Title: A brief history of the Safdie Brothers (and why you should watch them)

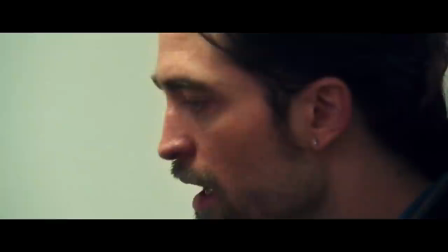486s
The camera switches to handheld, voices layer on top of each other, and Nick loses total control.
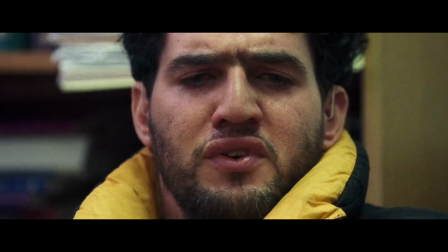492s Hello? Nick, what are you doing?
The previous three-shot consistency goes out the window as Connie's character is introduced.
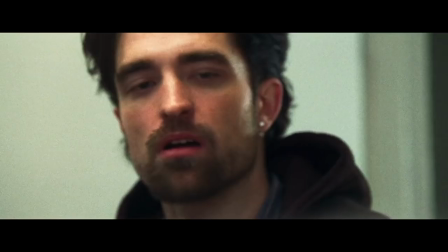498s How would you like it if I made you cry? How would you like that?
As the scene unfolds, we're locked into shaky handheld close-ups,
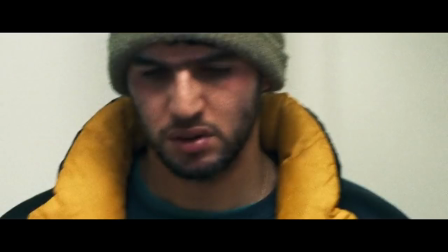504s
which engulf us with the emotional state of its characters, and establish context as to Connie and Nick's relationship.
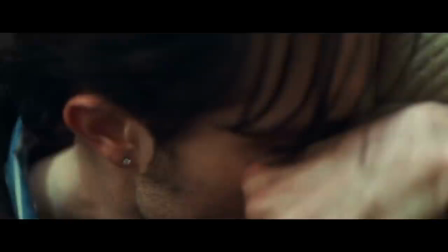510s It's just you and me, I'm your friend, all right?
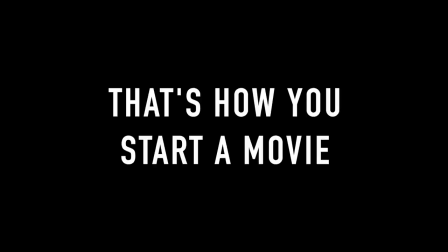516s
Within the opening minutes of the film, the entire narrative is set up, leaving nothing for interpretation.
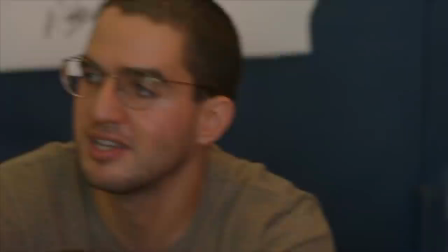521s
Now that's how you start a movie. With the Safdie brothers, the narrative style fits the subject matter.
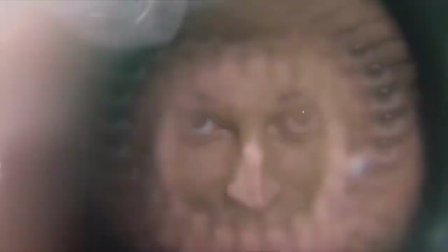529s
Starting their films with more traditional exposition would dull their emotional impact and clash with the craft.
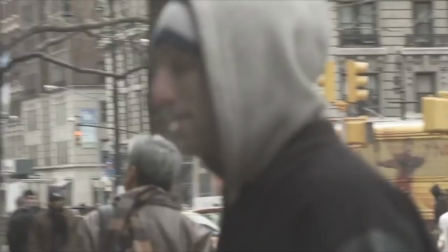534s
It's the synchronicity between the action taking place and how it's captured on film that makes Safdie narratives so unique.
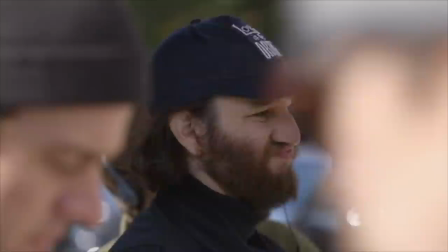541s
And speaking of how things are captured, there's one thing we haven't spoken about yet.
Um.
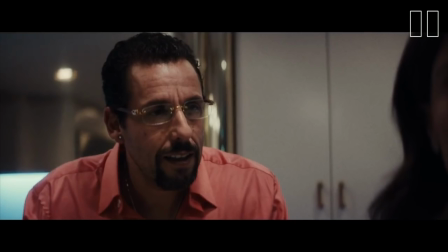547s What is it, barbecue chicken?
No, we're talking about camera lenses.
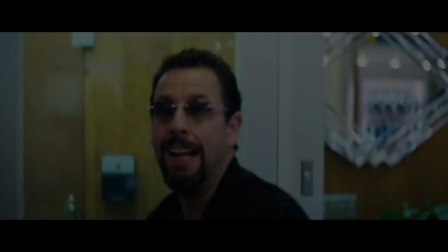552s Yeah! Yeah! Ha ha! Oh my gosh!
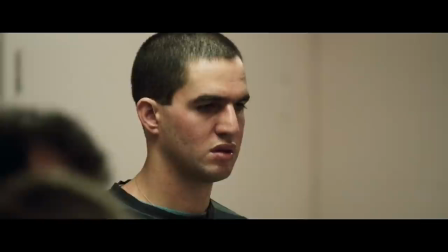555s
It's undeniable that the Safdie brothers have a unique visual identity, and I don't think it requires a keen eye to be noticed.
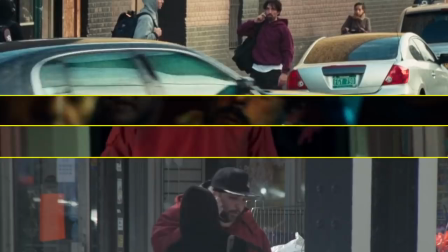561s
For me, it boils down to the use of handheld shots and the use of long lens shots.
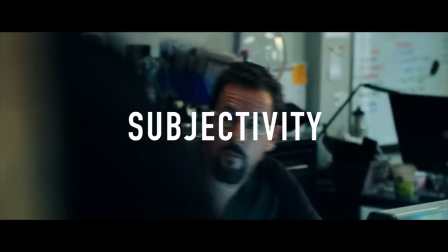567s
Filming in handheld gives the audience a sense of immediacy and subjectivity. by being part of the action it captures.
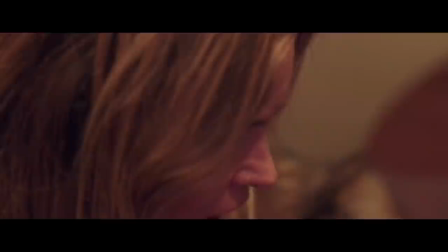573s Get a glass! Get a glass!
It makes what's happening on screen, up close and personal, often trailing right behind the action taking place.
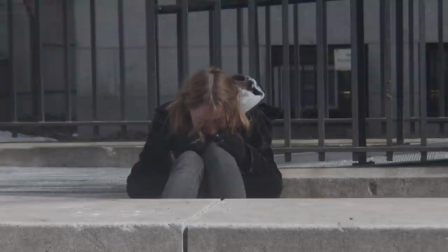580s That's my mom.
On the other hand, filming with long lenses gives the audience a sense of distance and surveillance.
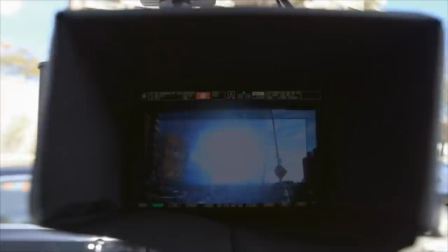588s
It allows for contrast to be made between the subject of a frame and the foreground and background.
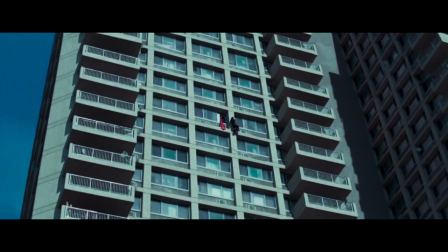594s
The emotional effect is similar to how we feel when watching documentaries. moments captured in long lens feel like glimpses into another world that we get to observe from a distance.
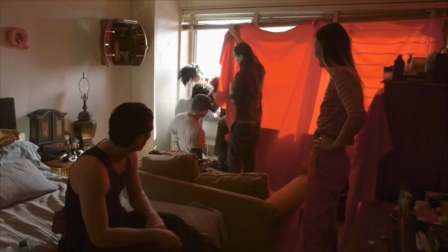604s
Juggling these two techniques allows the Safdies to draw us in and out of action without losing any sense of realism.
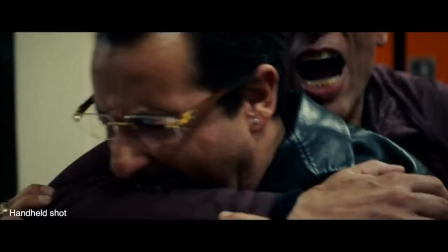611s
They can throw us into chaos without warning or make us feel like watchers peering into the unknown.
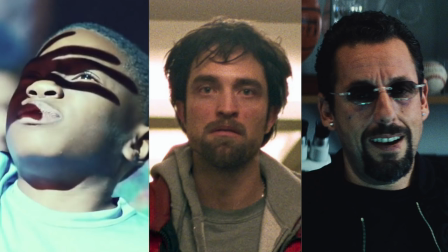619s
And the Safdie style doesn't compete with their characters but rather it allows them to be fully realized.
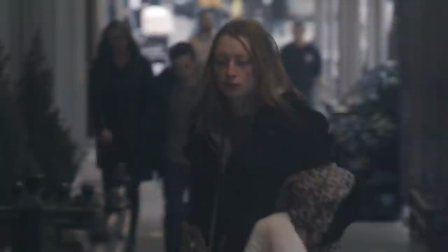626s
One of my favorite examples of this is how, for heaven knows what, the Safdies intentionally chose to not shoot handheld. With this subject matter, it would have made sense to shoot it handheld. You're shooting the street, you're shooting the nitty gritty, but that's what we didn't want to do. We were kind of going in the opposite direction. How we made our lives so much harder by doing this.
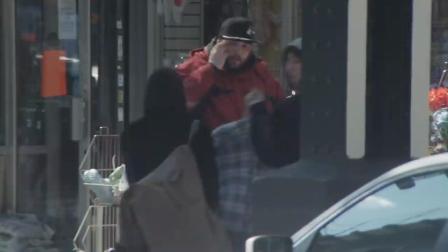646s
Observing from afar means we endure New York City's organic chaos alongside its characters,
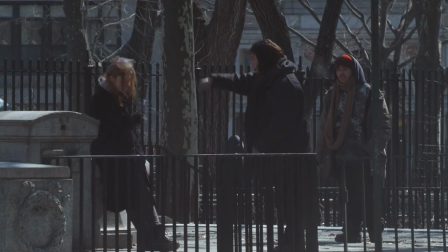651s
which does more to capture the themes of the film than any character could have done when shooting handheld.
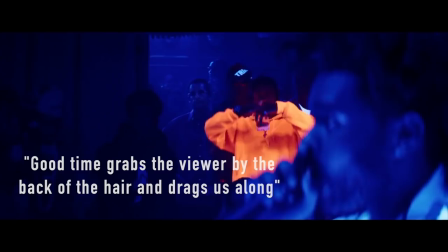657s
And in all of their movies, short films, music videos, the visual commotion dials up to 11,
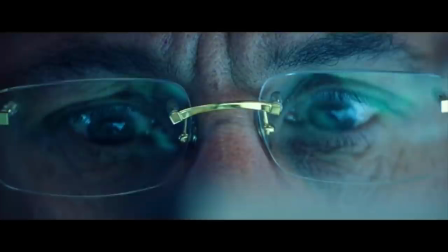663s
leading to reviews like Good Time grabs the viewer by the back of the hair and drags us along, or Uncut Gems is a two-hour heart attack.
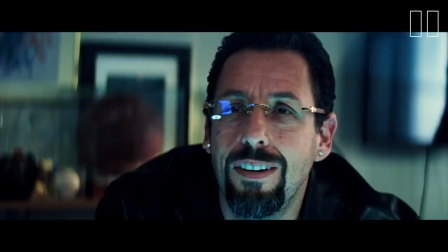670s
The experience isn't accidental. It's by design.
Holy shit, I'm gonna come.
So at this point in the video, you might be thinking, damn, a lot of what the Safdie brothers do kind of sounds like they just want to create these gritty, hyper-realistic movies.
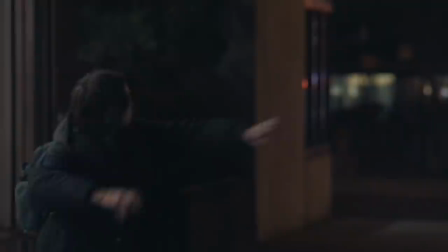684s
I mean, cool, yeah, but that's not so special. And I'd have to say...
I disagree.
See, the secret ingredient of each Safdie movie is a pinch of surrealism.
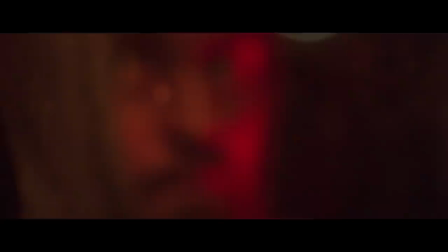697s That's funny!
These moments break the gritty consistency of their films and allow us to admire and really take in the spectacle of what's unfolding.
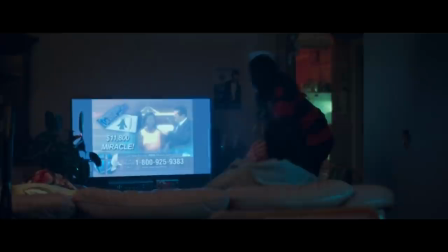705s
In Good Time, the vibrant lighting transforms a run-down apartment into a manifestation of Connie's inner state,
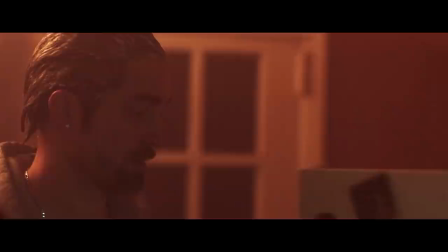712s
vacillating between these composed blues of seductive reds and pinks.
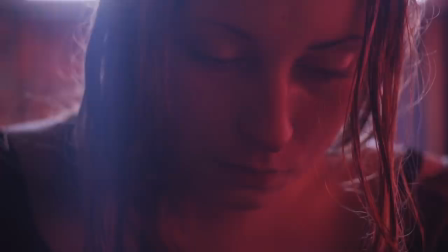717s
Heaven Knows What does something similar with Neon Pinks when Harley gets high, visualizing her mind's many addictions.
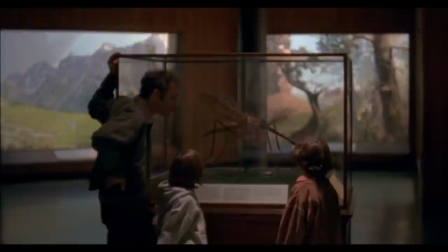724s
And you also have the more obvious examples,
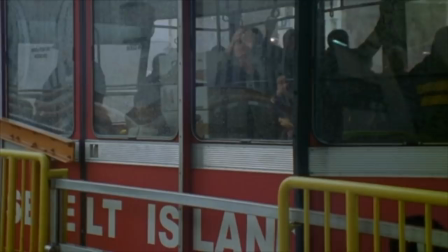726s
like the giant mosquito that invades Lenny's reality in Daddy Longlegs, which helps us empathize with his incomprehension of the world around him.